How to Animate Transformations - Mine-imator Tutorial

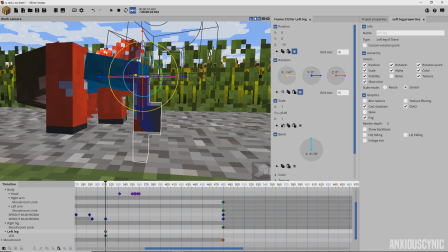If you're messing with the scale of the leg, then you'll see that both of them are doing that. So what we want to do is on the mushroom leg, I'm going to turn off rotation, I'm going to turn off scale, and I'm going to turn off visibility. And basically what that allows us to do is mess with the leg on Steve to
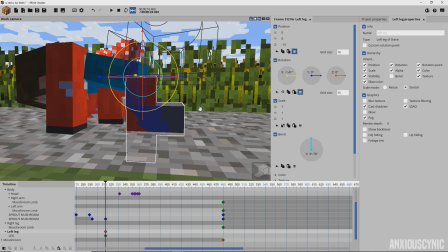animate independently without affecting the mushroom leg so that we can get the desired results.
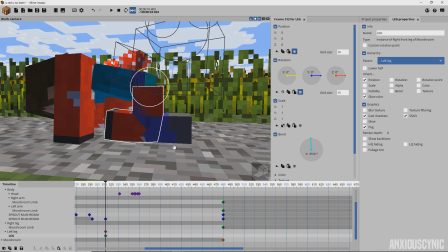So with the mushroom leg selected, now that I turned off the rotation thing, I want to go ahead and check this. Alright, so now that it's not inheriting the rotation, it's bending the wrong way. So what we're going to do, 180 degrees, and then we're back to where we need to be. So see there?
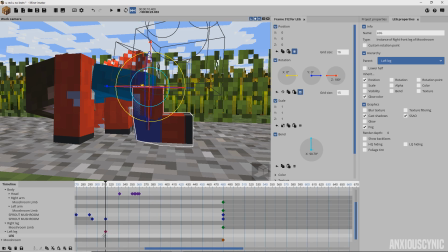You learned something. Alright, so basically what we have here is what we want, and we want the leg to end up in this position.
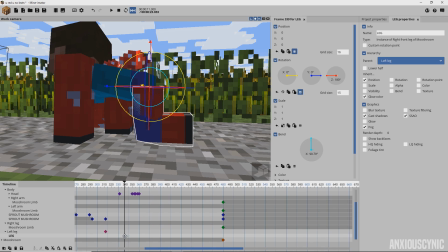So what I'm going to do is move this keyframe down to, wherever we want it to be happening.
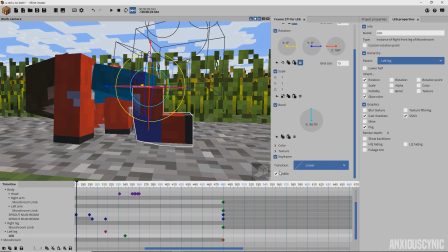And I'm going to just set an earlier keyframe and go over here invisible, so that way we don't see it until we want to.
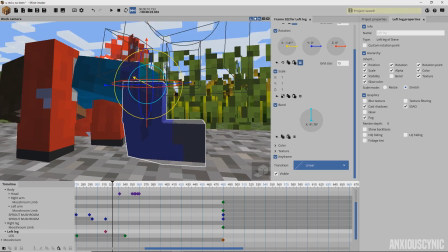So let's go ahead and just save our progress. So now what we want to do is kind of have the leg doing the quiver thing.
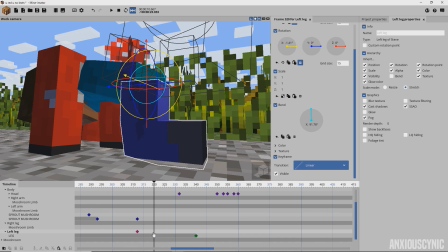You know, it's about to transform. I want to transform again. Oh my goodness. So basically, we're just going to set some keyframes and just do this however we need to do it. So just going to do like that. Just do some random movements here. It really depends on how you want everything to look. And just set some random ones, and I just kind of vary it up.
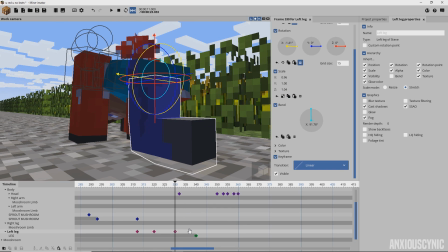It doesn't matter really. It depends on how you want to do things. Just, you know, as much movement, as much craziness as you desire. And then we're just going to set our final one, and it's just going to kind of shrink away.
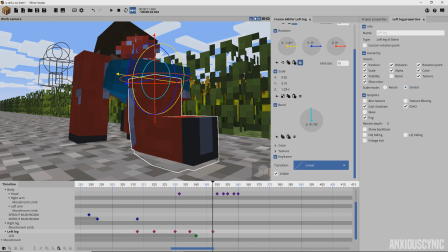We want to have the last one just kind of be like disappearing out of sight, more or less.
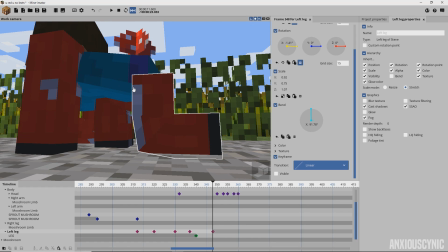And then we're going to click the visible so that Steve's original leg goes invisible. And then essentially what we end up with that is this.
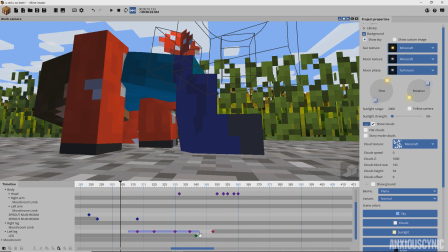And it looks kind of dumb. But what we're going to do is select these, right click, or you can go over here, doesn't matter.
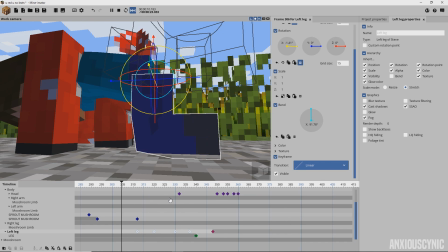And I'm going to put that transition on it. And as you can see there, we get that nice little kind of jerky effect. And we can, you know, spread these out or push them closer if we want things to happen a little bit faster or slower.
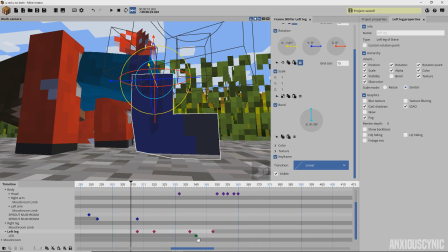And that looks okay. All right, so save our progress. And we may have to finagle with, you know, when this all comes into play.
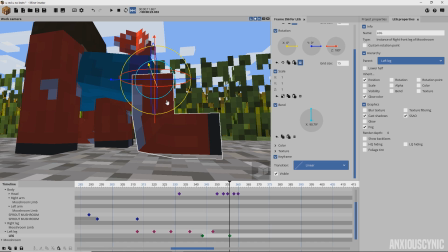So I'm going to set another keyframe because this is the position we want the leg to end up in. But for the first keyframe, when it first comes in, I'm just going to kind of have it shrink up,
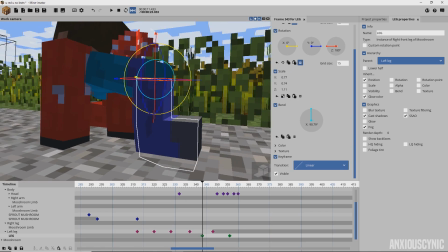do some weird movement to kind of just have the Steve leg visible.
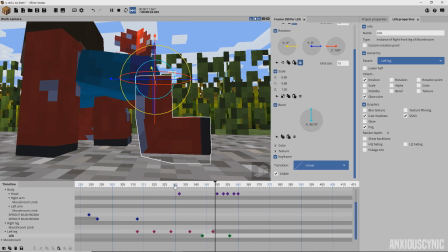So essentially what that should give us is Steve's leg disappearing and then this one kind of taking its place, as you can see there. And it kind of has this like morphing effect where as Steve's leg is getting skinnier and smaller, this one's getting bigger.
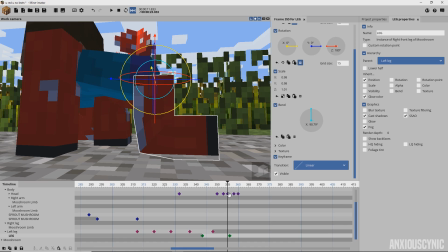So it kind of gives you that idea of like, okay, this one's taking over. And of course, if we really want to spruce this up, we can have it change to a different transition.
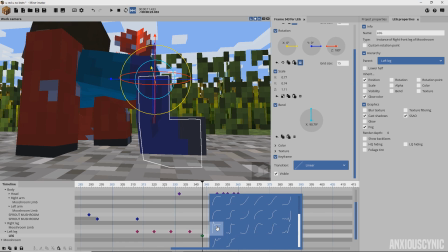We can go, I've been using the ease in one here. Was it elastic?
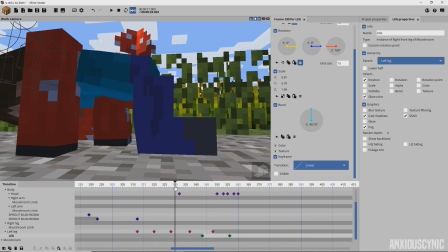Ease out elastic, there we go. So what it does is give it that little boop effect like that.
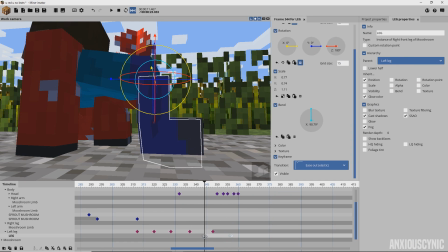And then you can also change the timing here. We may want this one to appear a little bit later.
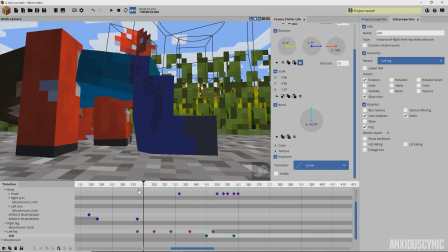Something like that. So that might work a little bit. And then the result you get is this nice little
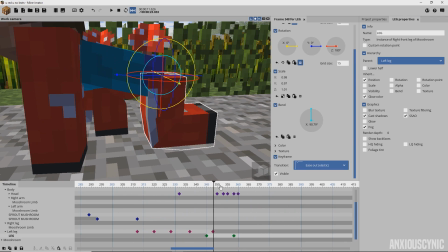and then he's transformed into the mushroom leg.
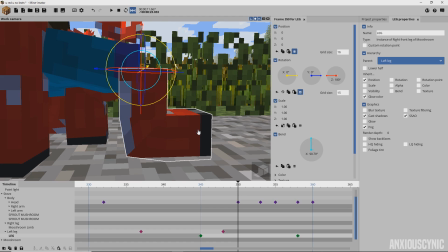One other thing you may want to do just to make sure you don't have any issues with the body part here skewing in unwanted ways is after you have the Steve leg go invisible here,
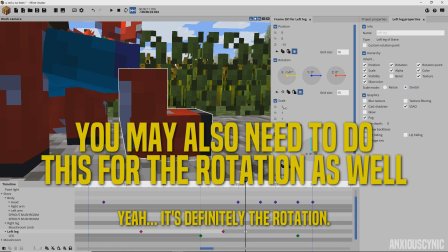add another keyframe and just reset the scale points on that, because I didn't have it for every instance here,
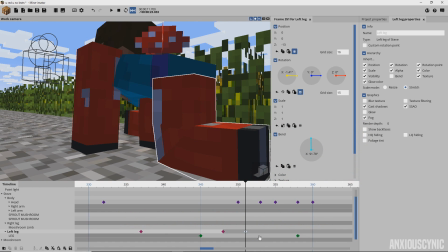but for certain ones, for some reason, the scaling of the other limb, the replacement leg or whatever,
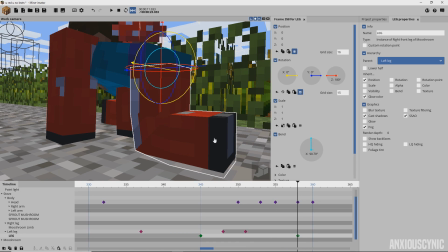was actually being affected by that.